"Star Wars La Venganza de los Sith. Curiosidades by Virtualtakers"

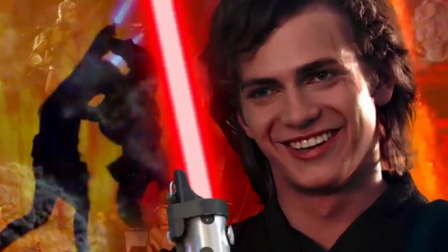0s
para alucinar con 31 datos sobre la venganza de los Sith, la película en donde Anakin descubre que su verdadero amor es Palpatine y no Padme.
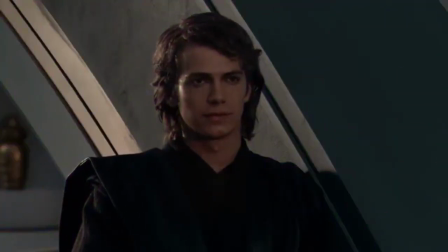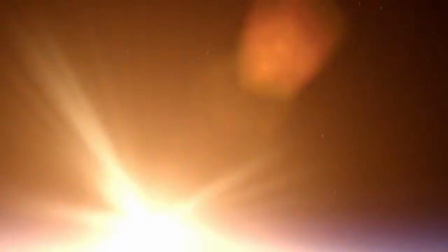13s
La escena de introducción es simplemente insuperable.
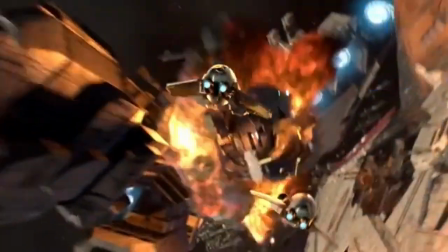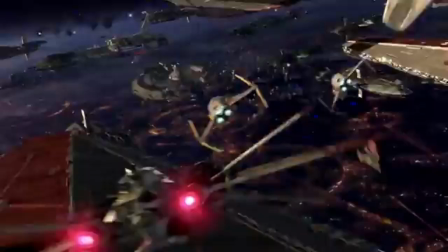22s
Es primera vez en la historia del cine que vemos una batalla en el espacio tan grande y con tantos detalles, solo mira la cantidad de naves. Ya regresaré a hablar de la batalla, pero también hay que mencionar que se introduce por primera vez el crucero clase Benator,
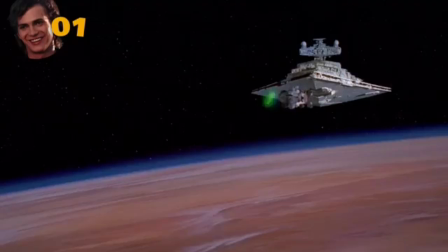36s
que es el antecesor de los destructores en la siguiente trilogía.
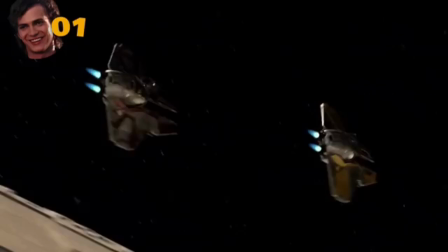43s
Ver a dos naves Jedi pasar por encima del crucero y caer en plena guerra en el planeta Coruscant es una locura,
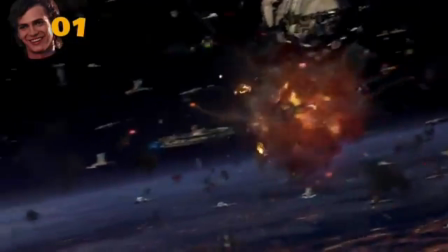50s
dime que otra peli de Star Wars es más emocionante que esta. Es que hasta mira al soldado clon que queda flotando en el espacio cuando su nave es destruida.
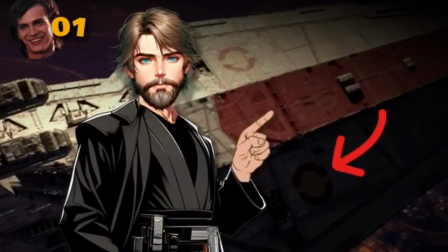58s
Y este símbolo que llevan los cruceros, representa a la flota que lideran Obi-Wan y Anakin.
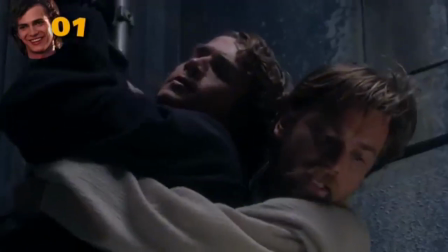63s
El cual se lo ganaron por ser los Jedi con los huevos más grandes de la guerra. Cada mitad del círculo representa a uno de los Jedi.
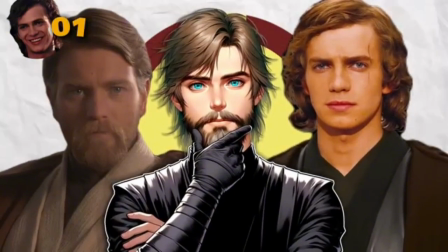71s
Y también me parece que es un pequeño detalle que le da más significado a la fuerte amistad que han desarrollado durante estos años de guerra.
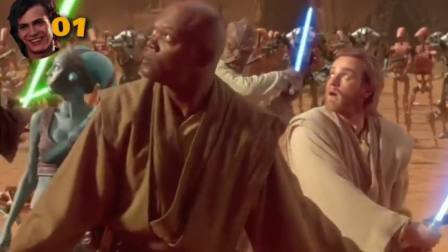78s
Ya que esta película empieza tres años después del ataque de los clones, y Anakin ahora tiene una cicatriz que representa que ha dejado de ser un niño.
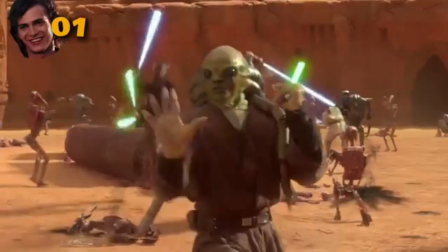86s
Pero no es el único Jedi al que le cambió la cara, nada más mira lo que la guerra le hizo al pobre Kid Fisto.
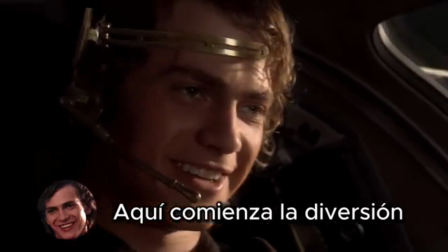94s
Y cuando Anakin dice, es una referencia a Han Solo en Una Nueva Esperanza.
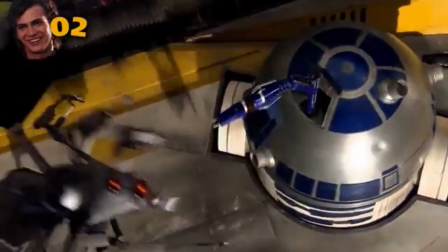102s
Y después que R2 le rompe la madre a este droide,
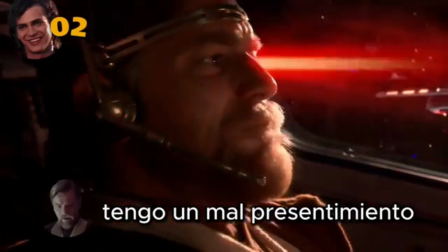108s
Obi-Wan también repite otra frase conocida, la que usó en la introducción del episodio 1.
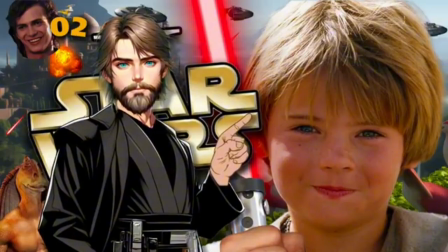118s
Si viste el video de curiosidades que hice sobre esa película,
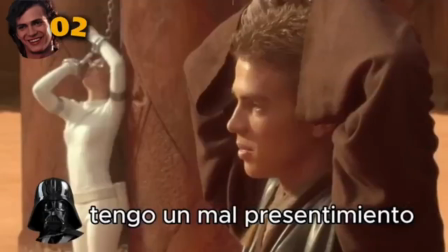122s
recordarás que mencioné que frases como esa se repiten porque se usan como notas que componen la obra de Star Wars como un todo. Pero lo que no dije, es que el nombre técnico es leitmotiv,
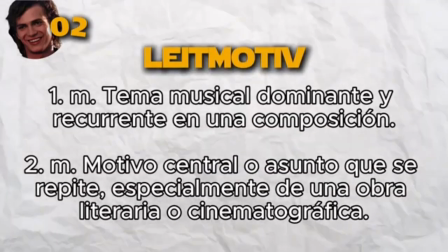132s
una palabra de origen alemán que se usa con los temas que se repiten en obras musicales, literarias y cinematográficas.
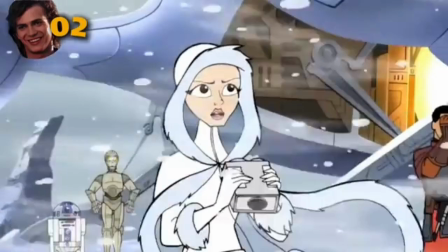139s
Y esto es solo una de las cosas que forma parte del estilo de George Lucas para escribir sus historias,
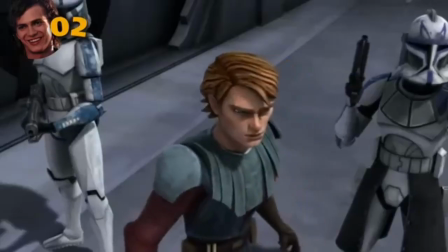145s
pero por otra parte, la repetición también está relacionada con la composición de anillos o estructura quiástica,
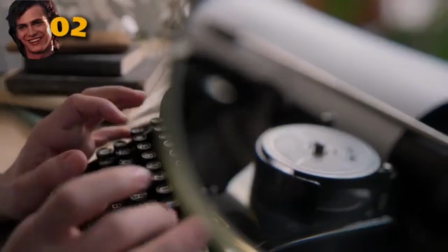151s
el cual es un recurso literario que expliqué en el video de curiosidades del ataque de los clones. Y ahora que aprendiste una palabra elegante,
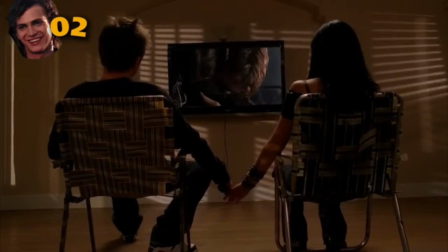159s
podrás destacar tu refinado conocimiento con esa persona especial para ti y no morirás solo en un asilo de ancianos. Así que si me quieres agradecer solo recuerda que allí abajo está el botón para suscribirte.
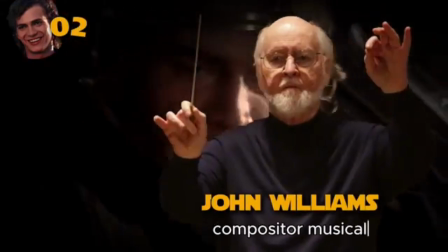171s
El leitmotiv también es muy usado por John Williams en la música de Star Wars, uno de los mejores ejemplos lo tenemos con la marcha imperial.
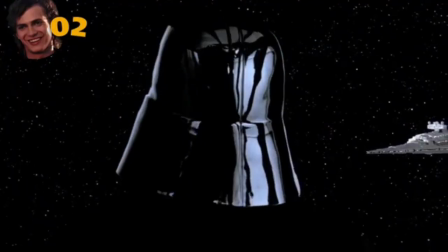180s
Este tema se usó durante toda la trilogía de precuelas.
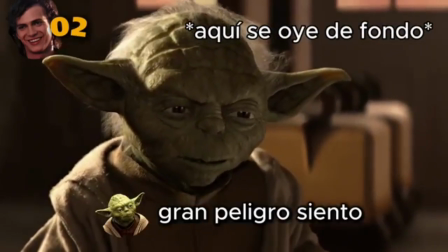188s
Y se usa varias
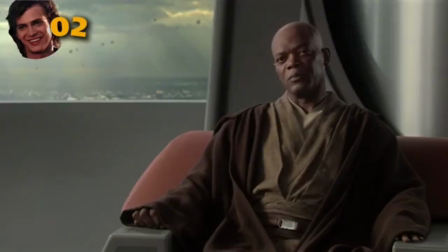192s
veces en esta peli para representar el camino de Anakin para convertirse en Darth Vader.
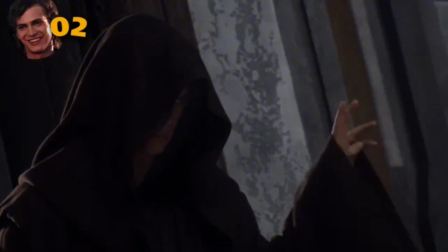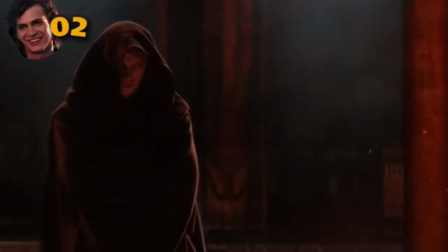206s
También lo podemos oír en el tema Battle of the Heroes, el tema del duelo entre Anakin y Obi-Wan,
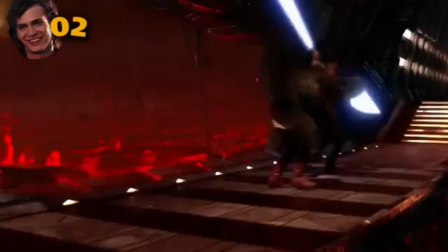212s
en donde también se
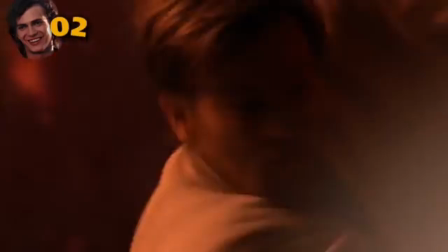217s
repiten algunas notas del tema de la fuerza para representar el conflicto entre el bien y el mal,
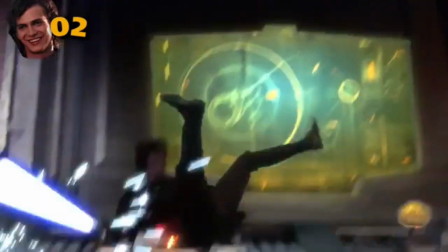223s
y
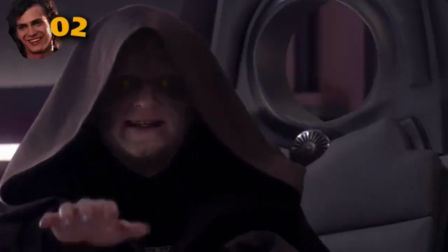228s
durante el inicio del duelo entre Yoda y Palpatine.
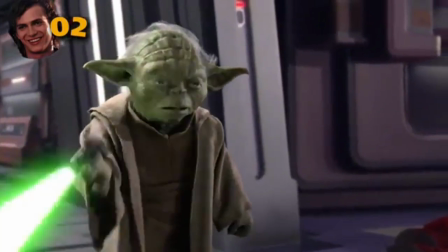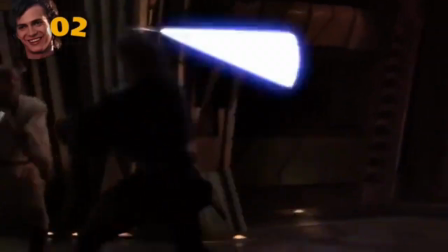240s
Luego se repiten algunas notas y una versión del coro de Duelo de los Destinos.